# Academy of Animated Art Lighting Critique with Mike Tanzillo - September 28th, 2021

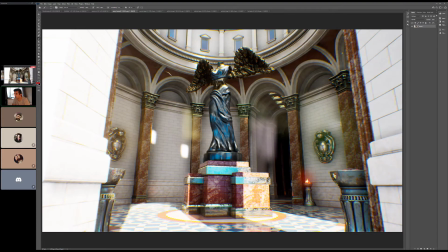747s
And then the third thing was, so like bright sun, like the exposure point on this is really nice. But this bright sunlight hitting a marble floor would really, really, really bounce more light up in here.
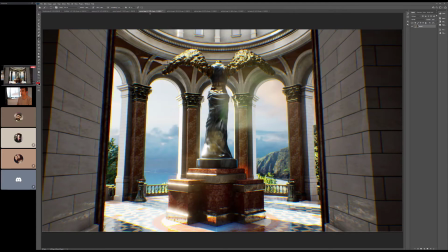762s
Okay. Especially, I think it was in the, hold on, what was the other shot? Yeah, like especially like I was looking right here. Like even though like light would hit this and bounce into there a little bit, there would be a difference from bottom to top, like it would be brighter near the bottom and kind of go off near the top.
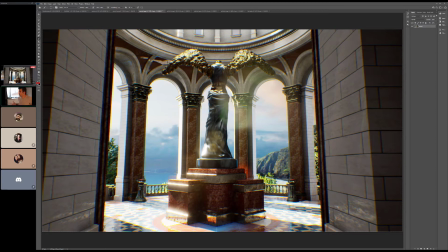781s
So that's all I'm looking for is just like a little bit of that warm sunlight radiating off of this ground a little bit more.
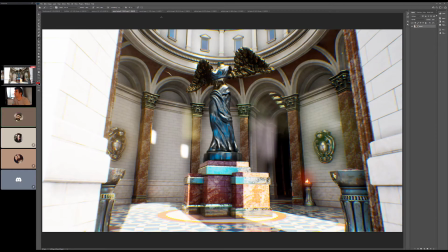789s
Okay. Cool. Because all right. Yeah. So I think I tried achieving what you're talking about, but I did it the opposite. I was trying to fill in some darkness up in the dome because I was like, that seems weird. But no, you're right. Like if I were to adjust the light type and its position, like it would look a lot nicer coming from the bottom up.
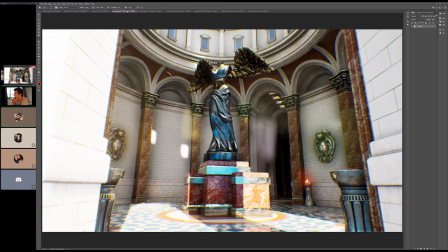808s
So cool. Yeah. It like that. Sunny interiors, this is essentially an interior, really does have this like underlighting thing that you, again, I didn't realize it until I really started working with light. It's like, but you look around your home on a bright sunny day, and if you have hardwood, you'll see all this kind of warm light on the walls, and it's kind of cool. Mm-hmm.
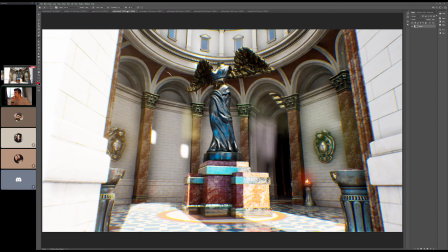828s
Okay. Yeah, it's good stuff. Yeah, good stuff all around there, man. Anybody else have any thoughts on this? Also, I don't know if there's a way to, because again, this is all one level. I don't know if there's a way to make these flames a little less saturated once we're outside. I like this one. I'll look into it.
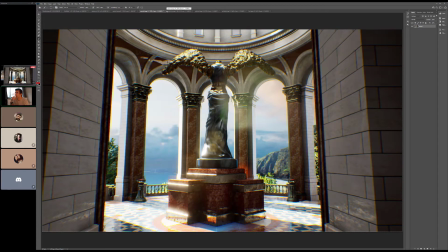847s
Yeah. Cool. All right, Ashley. Let's start with the continuation on this shot.
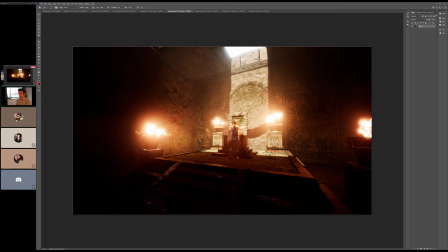854s
What's new? What's updated? Yeah, so I hit that light on the top of her hair like we were talking about, and I got rid of that blur that was on her shoulders. I think those were the last notes that you had given me.
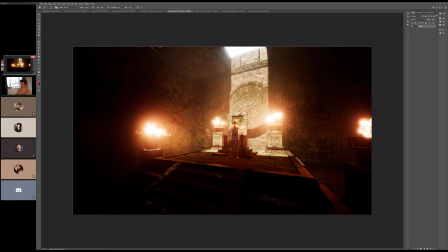869s
So I think the top of her is still a touch too bright, and I'm also realizing, is there any way to get like more of a shadow from her onto the ground? Like even if it's just like kind of a diffuse ambient one.
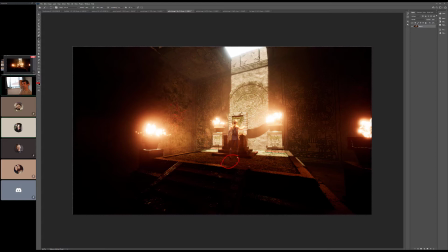883s
I can try to do that. Okay. I'm not sure. But that's really all I have on this one. If anybody else had any thoughts, I think this one's looking good. I mean, again, like if this were a game, I would be so pumped. this would be such a cool game to play. Like, right? I don't know. Yeah, right?
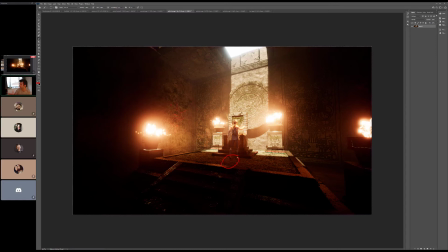902s
So it's such like a like both you guys are working on game on essentially game levels that would be just incredible experiences to go through. We were kind of having this conversation at the Critique and Chill, and it's just like it just feels like the United States.
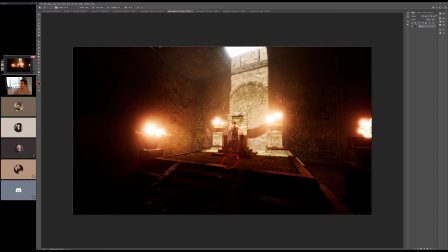919s
It's very much just like Unreal. There's still like traditional places, but they're very few and far between, and they're like Pixar and DreamWorks. Yeah. There's yeah.
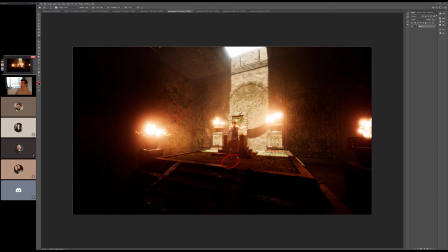932s
I mean, I don't see it. I'm not saying there's no jobs. It just feels like learning Unreal is like just adding to. It's also like, I mean, I said this, adding to the arsenal. Yeah, a lot of places are exploring the concept of expanding into that world.
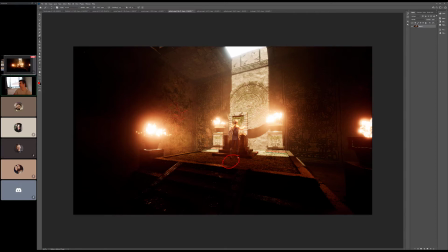949s
So they're looking, like, it's definitely not a deal breaker. Like I said, knowing Unreal was a requirement of the job that I currently have, and didn't come up. Hasn't come up in the first like 6 months I've worked there. One other thing is, I just noticed this too. It's like really bright around the base of this. So just watch that.
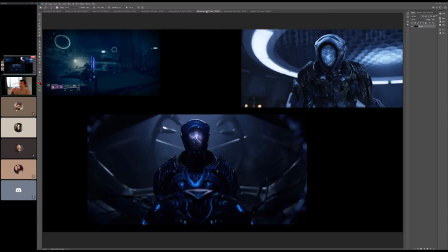969s
All right, cool. Let's hop in. I wanted to hop into the other one too. So this is cool.
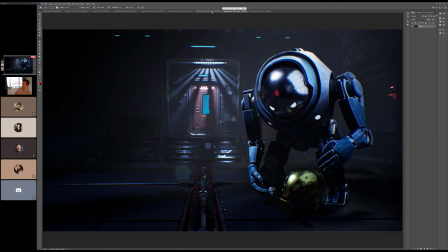975s
Talk to me about what you're building here. Yeah, so this one is also in Unreal.
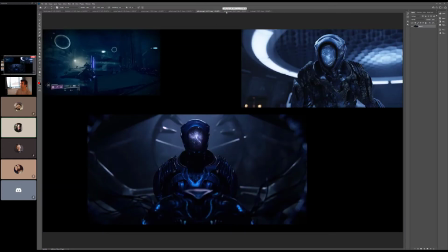982s
Continuing to try to learn that, and it's just kind of that space vibe.
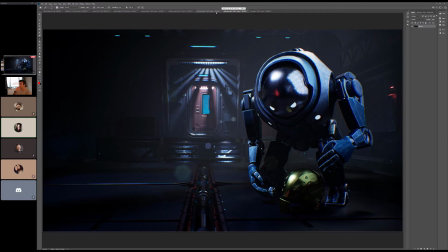988s
Like he's picking up that helmet, and like I just wanted to go with or that sci-fi.
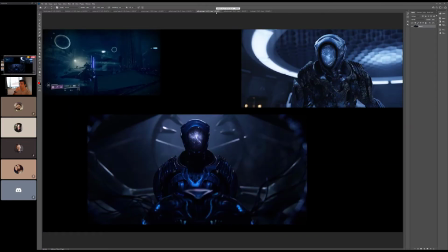996s
Yeah, very cool. I like what this said. What is this reference from? Is this like Prometheus or something? Like, what is this? I can't remember. Oh, this is Netflix's Lost in Space. It's Lost so good. in Space. Yeah, that's right. It's Lost in Space. I haven't seen it, but I thought it was really cool.
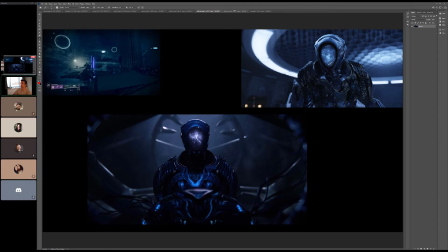1014s
People were raving about it. Yeah, I should check that out. Yeah, this is cool.
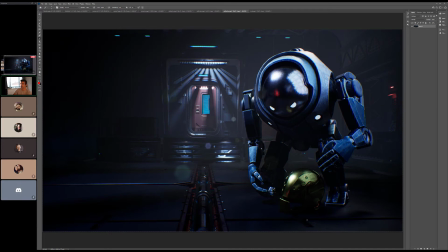1020s
So I love the contrast of this kind of gold helmet in a very, very bluish environment. I think that's really cool. I think that's nice to like be like, what is this? It feels very foreign, where everything else is kind of monochromatic.
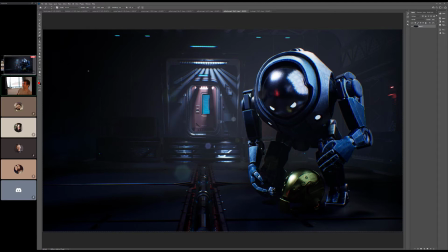1035s
This feels a little bit different. I just want to see more light on. I just want to see it more, because I feel like it's a little bit dark. And then the other thing I would do, if I got more, I'm just locking this up.
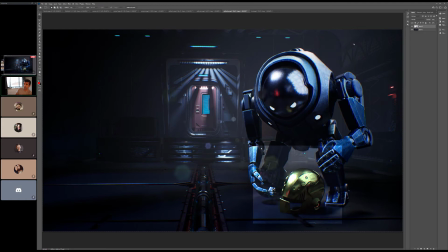1050s
Just more light on this would be, I would take down because I would take out some of the green out of the helmet as well, because it's really funny. Like gold, seeing that we have gold in our Academy of Animated Art logo, we played around with that gold color quite a bit.
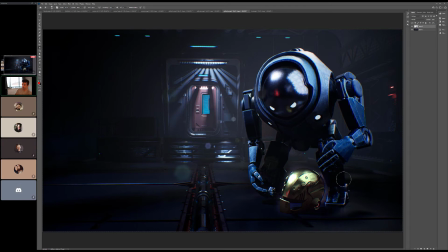1069s
And you start to realize that, because you think of like there's just like one kind of gold, and there really are a bunch that have more like, and it's all about like the level of green versus warmth in it.
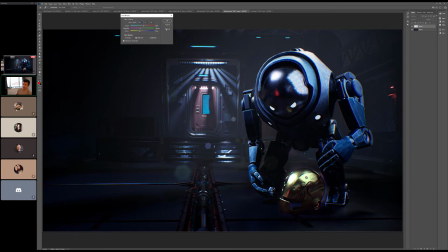1085s
And I think for this, it would be kind of cool to have a slightly warmer gold than a greenish one, to really like help it stand out. Now we've got this guy looking down. I love, and once we brighten this up a little bit, I think it'll brighten the reflection in the face as well,
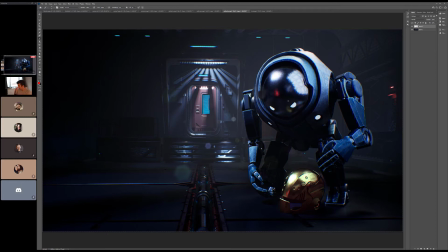1104s
which would be cool, because it's like he's this. I just made this robot a he for no reason. This robot. Looking down at that, like that would really be a connection point between the two of them.
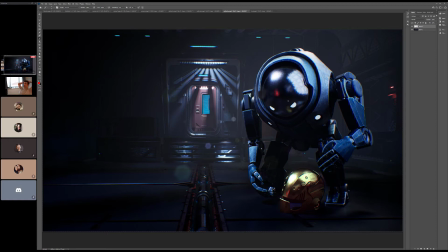1119s
In terms of the atmospherics in the set, feel a little strong. Just because, and I get that feeling whenever they're kind of, when they exist over the entire image.
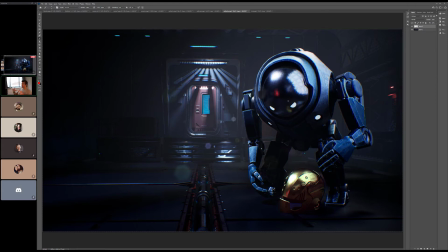1135s
If they were more isolated, it feels like it's steam or something coming from an area inside a room, versus just kind of everywhere, because that this would be like also when if it would be this thick in this size of a space,
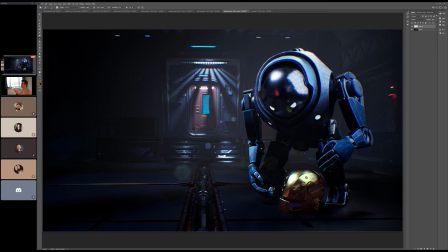1152s
there'd be some sort of indication of where it was coming from, whether it was smoke or something, and then these light rays would kind of cut through it a little bit more. So I think I would just tone it down a little bit, or isolate it to just certain parts of the image.
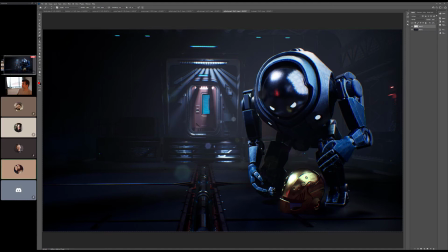1168s
That seems to always be a thing in sci-fi. Yeah. More atmospheric. Just more. I don't know why.
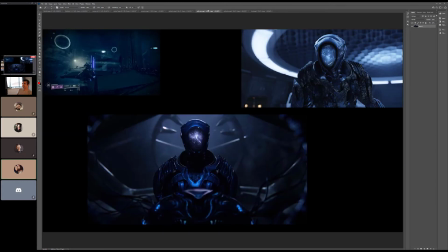1173s
Like even shows, they have it, and you're like, you're in an enclosed space. Like, where's the fog coming from? They rented the fog machine. Damn it, they're gonna use it.
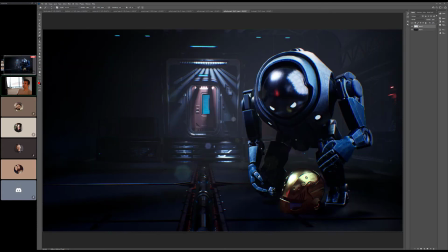1183s
So, but what it's doing here is the black points between the character and the environment are so different that it feels like he's a little bit pasted on top. Again, she. Shit that she's pasted on top.
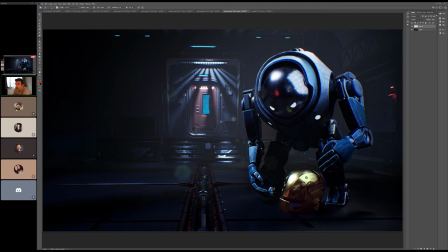1200s
And then I think the eyes and illuminating parts of her body can really, like, again, we can kind of see it around the edges here and just kind of feel that brightness a little bit more.
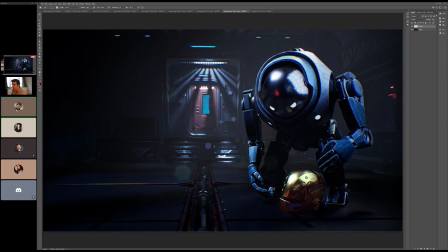1215s
This is cool. Yeah, I was like looking at it here. I was like, a point light in his little the robot's little headlamps there Yeah. would be really cool. Yeah, really cool. Yeah. Yeah. For sure. But the Ashley, Yes. sorry. no, go.
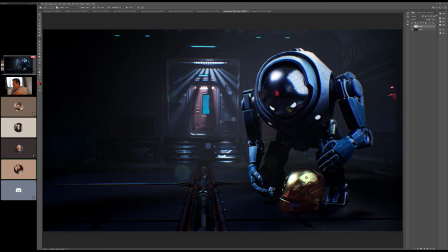1233s
The light rays on the door, I'm kind of confused. Are those being caused by light shining through the little ridges on top of the door, or is the little kind of ridges supposed to be making the lights?